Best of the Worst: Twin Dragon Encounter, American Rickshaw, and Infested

It is a quintessential dual vanity project. Okay.
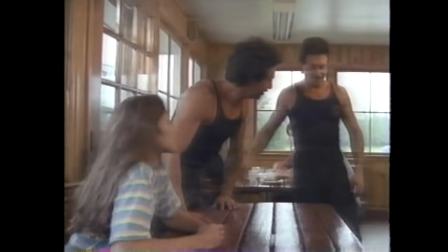(12:51) Hi, Mick. Hi, Martin. Hey, Sue. We don't want twins in these parts.
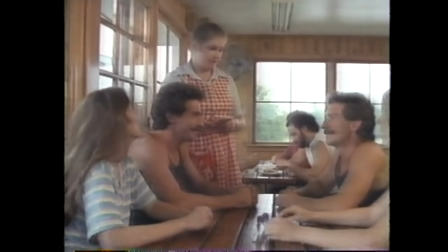(12:58) You guys are too wild and rugged for me. I might not make it back. That's right.
Oh, those guys are looking for trouble. Yeah. They're just waiting for that waitress to go away so they can make some comment.
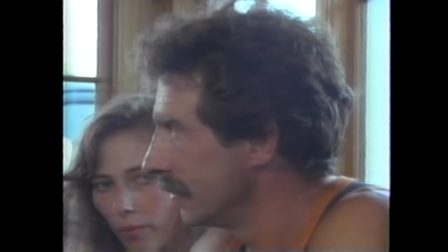(13:10)
Yeah.
Hey. You better drink your milk and cookies, boys, so you grow up nice and strong.
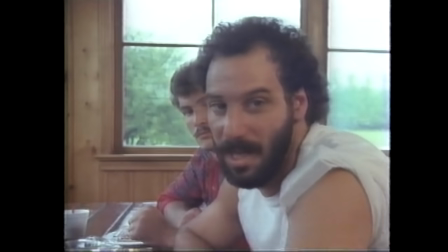(13:21) The guy that looks like a Mack truck. Shut your mouth. Hey, you. Apologize for calling me a Mack truck.
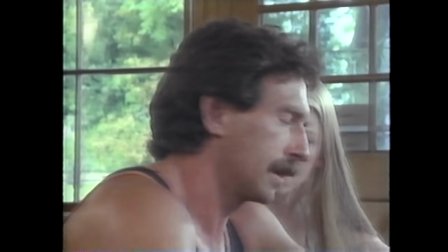(13:30) Maybe I'll drive you.
Maybe I'll drive you? Maybe this is a gay porno. This is how Canadians insult each other. They leave in their twin vans. And then they stop at a diner to get coffee. And immediately, a table of, like, dudes are just like, we hate you, we hate you. We get a classic Canadian insult here. Apologize for calling me a Mack truck. Well, the insult that starts it all is, you look like you drink milk and cookies. That's right. They call them, like, they keep referring to them as, like, little boys. Or like young men, which I think factors into the midlife crisis. Yeah. It's like, hey, Michael, we're turning 50 this year. Yeah. The insecurity, that's what I was saying that at a certain point in the movie. I was like, these two were probably picked on in elementary school. Like, yes. They're horribly overcompensating now. But the just run-of-the-mill, like, you know, redneck guys at a restaurant are just like insanely jealous and angry at them. They want to insult them because they're there with their ladies and they're getting coffee and they're all happy. And oh, they're so mad and jealous because they're so fucking awesome. Awesome, and they have to pick a fight.
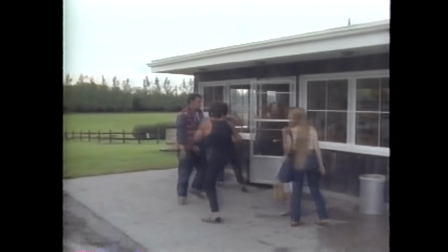Did they slow it down because it came out awkward? Yes. Yeah. Film it all from one wide shot. Wow, they even threw the first punch. I was just about to say that. Yeah. They are committing battery and assault.
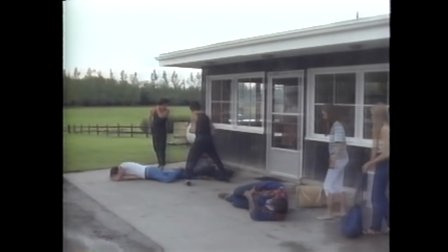(14:59)
And one comment about cookies. They were not in physical danger. These guys didn't even start a fight.
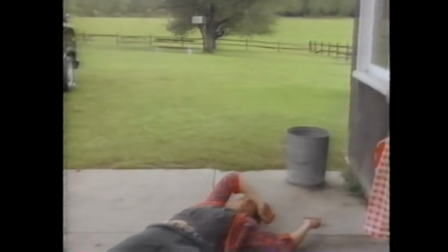(15:05)
They just walked outside with them. Oh, that was so awkward. They slowed it down because it came out bad. Explosive action. Well, this is when we get the dramatic contrast between how awesome these guys think they are and the execution of the actual fight scene, which is embarrassing and terrible. And to be fair, they go hard on the fight sequence, on how awesome the fights are on the back of the box. Yes, yeah. There's lots of hyperbole going on. Oh, they sell it. Get ready for some of the most spectacular martial arts action ever filmed.
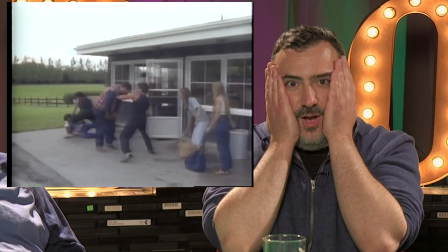Apparently, the McNamaras thought that they were too fast for the human eye to
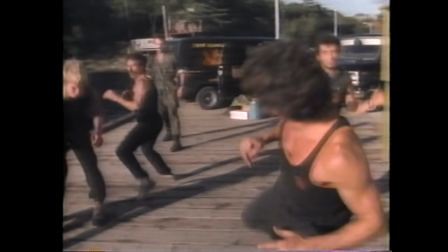(15:54)
comprehend their awesome kung fu moves, so they, in post, slowed down the footage.
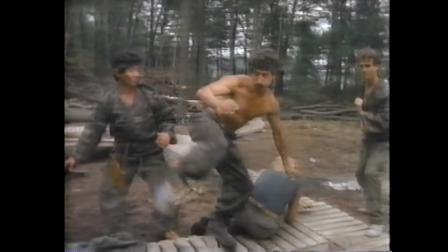(16:01)
You say that. I think it was a desperate attempt to stretch running time. Well, that becomes clear later on that that was an issue, too. Because we actually see, at the end of the movie, they still have more time to fill. Yeah, and by the time the credits start, it's like, the movie's what, an hour 10? Something like that?
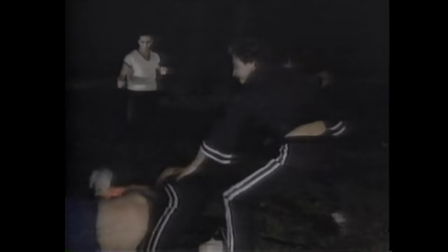(16:19)
Yeah. So what they do is, they just condense the movie and play the movie again.
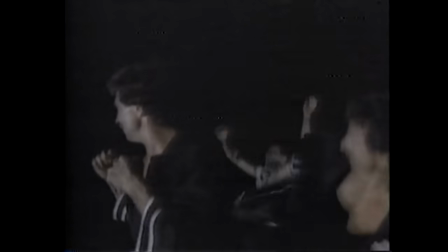This isn't a roll call, also. This is just re-showing footage. It's just shots of the movie? Well, you gotta stretch it out.
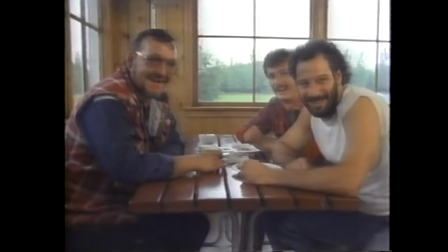(16:36)
It's gonna be every time they kick someone. This is just, like, leftover footage. Oh, look, it's the fights in...
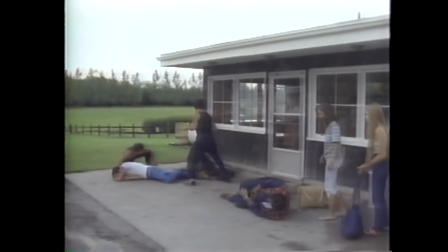(16:42)
Oh, it's in real time! Oh! Oh, yes, and it does look... It looks better! It looks so much better! Yes, yeah, that looked like a normal fight! That was fast, but yes. It looked decent.